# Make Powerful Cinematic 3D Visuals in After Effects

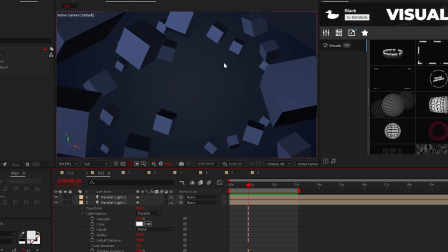(4:09)
However, I like the parallel light the best for this project as it spreads the light evenly across your scene.
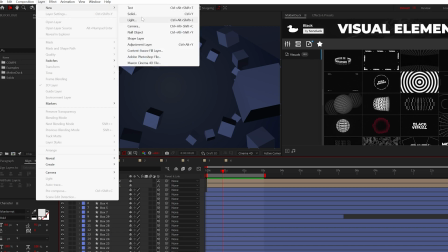(4:16)
Alrighty, we just have two more steps to consider. First, we can create a camera, and with this camera,
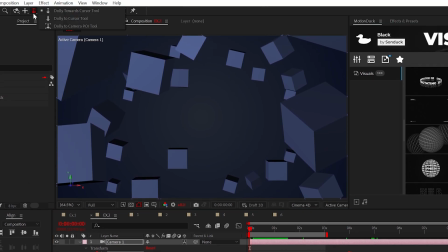(4:22)
we can animate the position and the point of interest with the dolly cursor tool to fly through our scene.
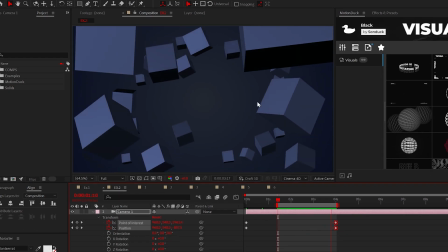(4:29)
And because we adjusted the Z position of every layer, the scene is really coming together.
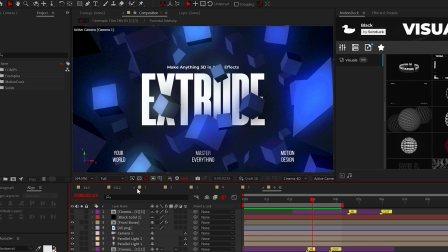(4:33)
If you want to push the look of your motion graphics, here are a few effects you can apply.
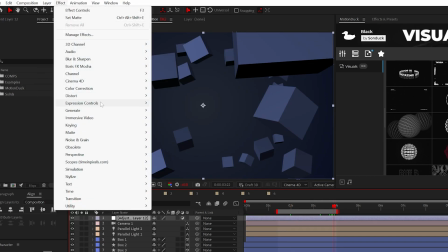(4:38)
Just create an adjustment layer and add the noise effect.
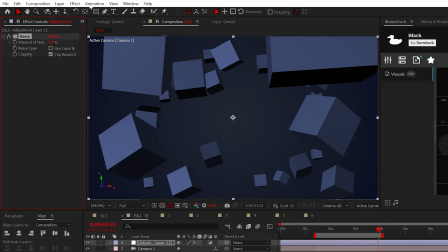(4:42)
We'll set it to 6% and uncheck color noise, but let's go ahead and add the glow effect to help make this cinematic.
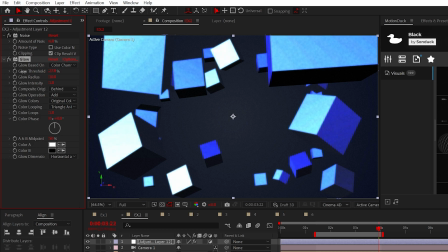(4:49)
However, you're gonna have to adjust the glow threshold to actually see the glow.
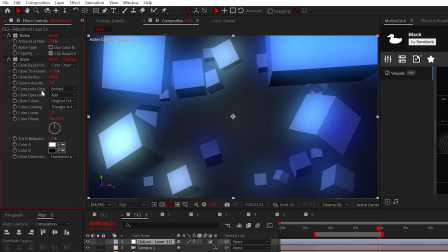(4:54)
Then increase the glow radius to about 200 or so.
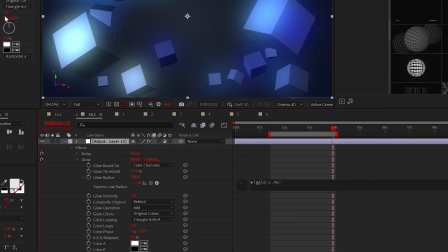(4:58)
Finally, I would alt-click the stopwatch and add wiggle 2,40 to animate the glow.
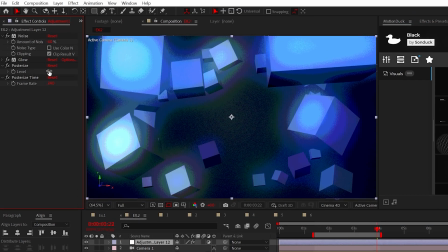(5:05)
And for the final effects, you can add posterize and even posterize time to make your scene gritty and give it a stop motion feel.
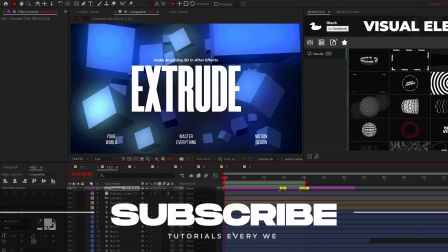(5:14)
So get out there and always be creating.